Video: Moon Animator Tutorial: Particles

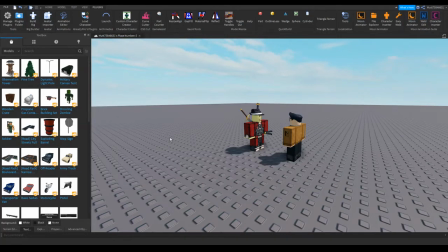Hey, I'm mutt75846631, or as other people call me, V. Welcome to the RFMC tutorial on how to make your film or animation look better using particle effects.
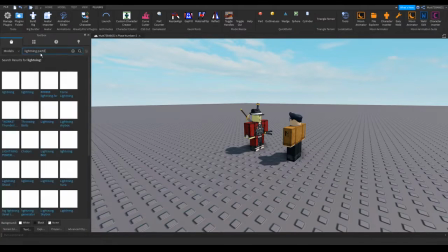This segment of the tutorial will be focusing on the animation part. For this animation, I will be using the lightning particle effect I found on the toolbox.
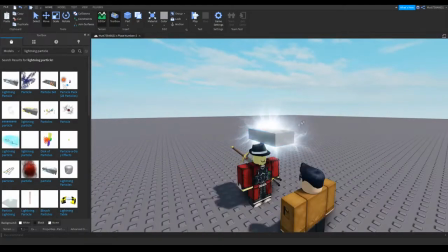You can use any other particle you want, but for this animation, I decided to go with a lightning particle.
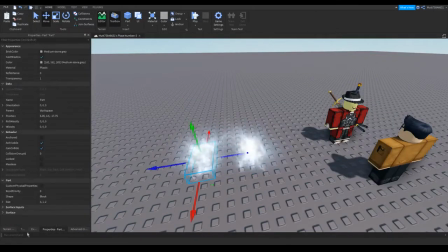What I'm currently doing is that i'm setting up the particle effects right now i will be editing the properties of the emitters to change them to what i want what i'm currently doing is that i'm renaming them for easy organization and as of right now i will be changing the properties of the
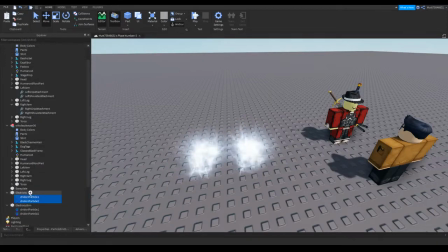emitters for each one there will be spread angle 45 chidori particle 2 will
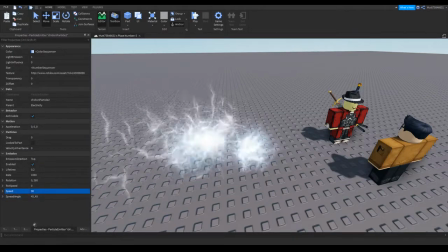be speed 30 meanwhile chidori particle 1 will be changed to speed 10.
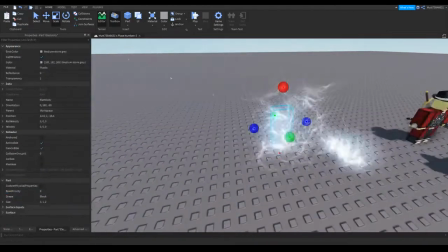I'm still preparing the particle effect. I'm changing the desired size of them.
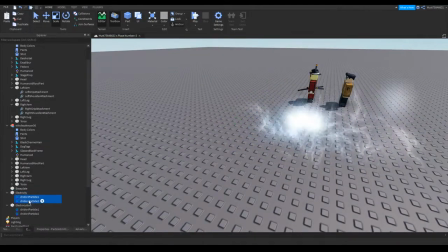As you can see, the spread angle basically changes the spread at what angle you want them.
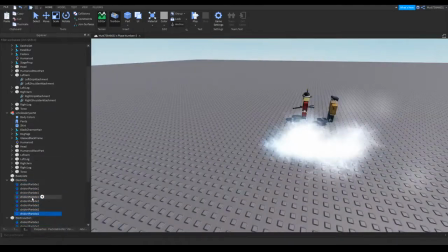And now I'm just duplicating the particle emitters to make them look more powerful than what they originally were.
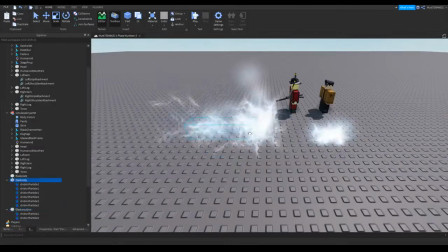I thought they looked a bit too weak, so duplicating them usually gives them a better look as you can see and
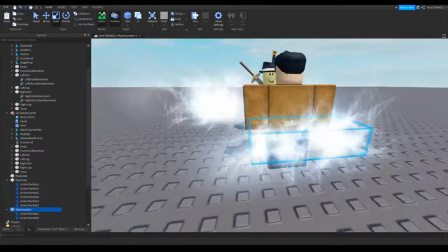for the other one i'll be resizing it to hole's
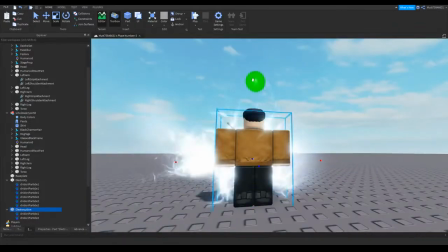body as you can see that's hole and
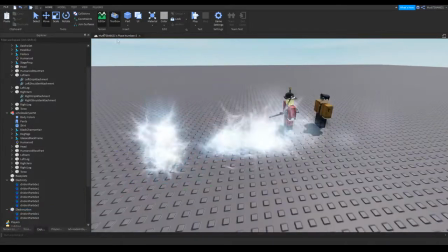after i'm done resizing it i'm gonna move it aside we'll be using this later
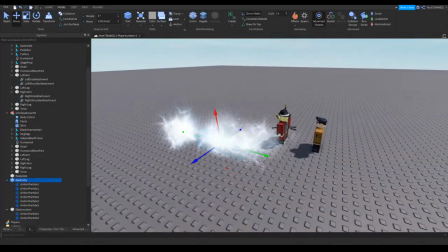i'm not gonna be adding any point light surface light or spotlight to them for
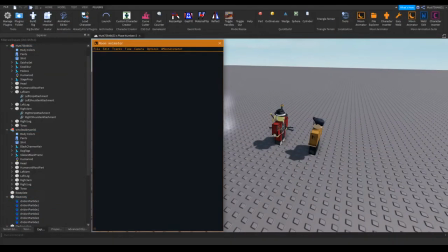reasons i just don't think in daytime or daylight there's no need now i'll commence animating it i'll make a new file and name it
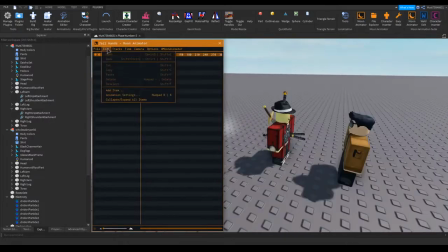jazz hands why not i will now start to add me to
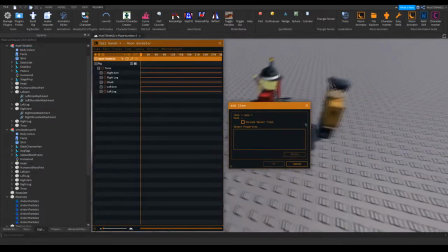the file as well as hole and
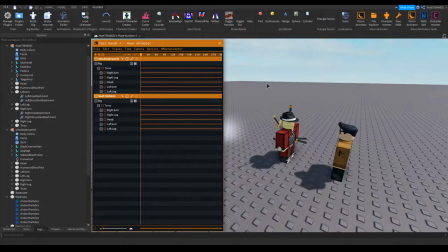during the segment i'll be speeding up the animation process i think
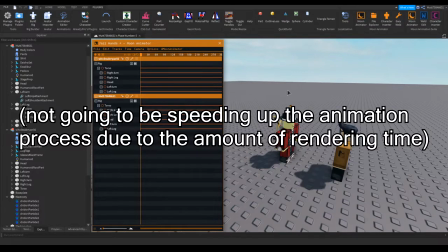animating it will take up too much time of the video so i'm just gonna go do it right now so after you're done
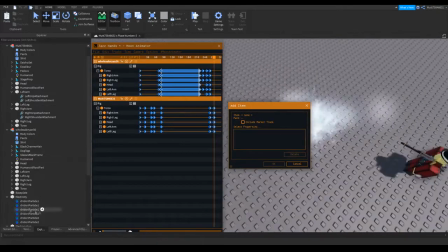making your animation now you would want to add your you know particle effects into the file or the animation i will be using c frame and not size as
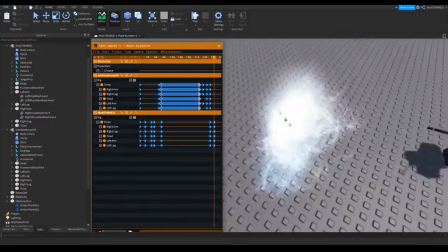i had already changed it to my desired size so there's really no point for me using size of course that'll be you know shown
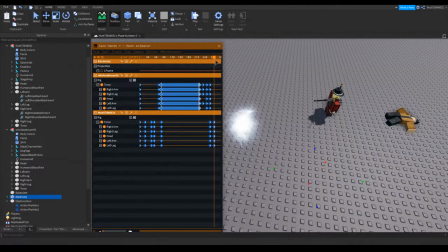in another tutorial that i plan on making so what i already did was that i already added in already moved the particle remitter somewhere else and
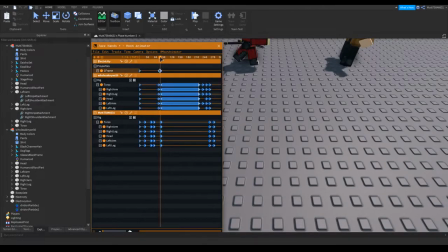i already added it to the animation and i will be doing the same
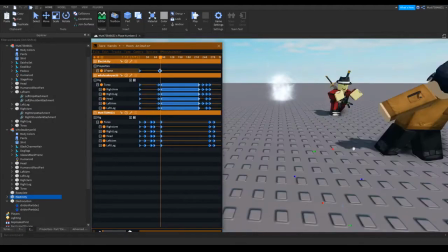thing i'll copy and paste it to my desired location afterwards i'm just going
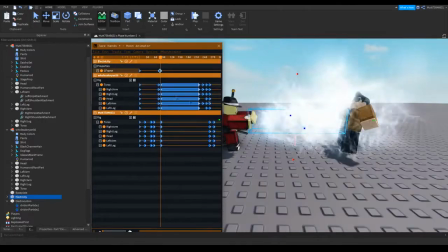to start moving it to what i want to do and that should be good enough we
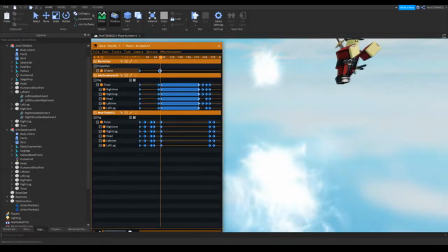got to add it to the animation so let me just move it back all
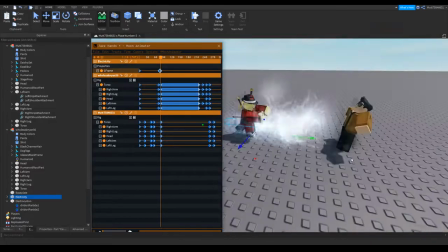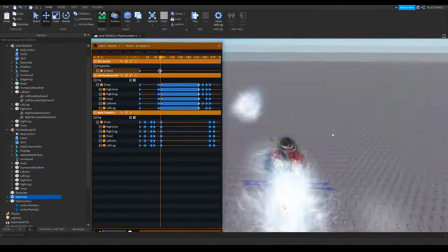right there we go and well let's just adjust it a bit
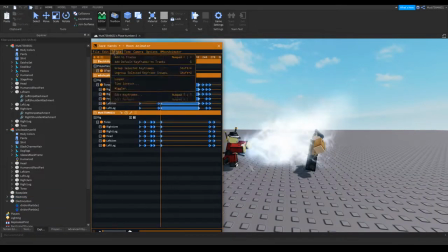and add to frame, thank you
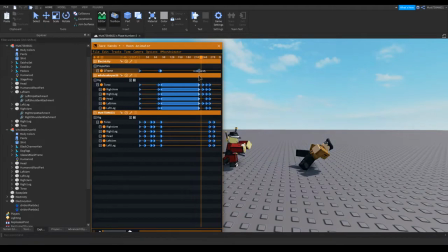and I'm going to copy and paste right there and that's pretty good
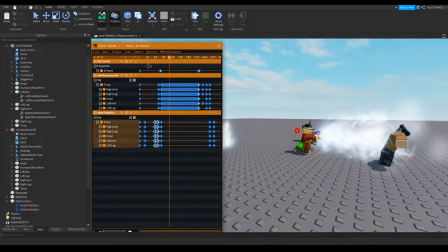although the animation is a bit delayed for me so I'm just going to start moving my keyframes maybe a little closer
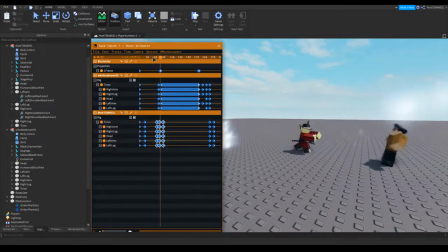pretty good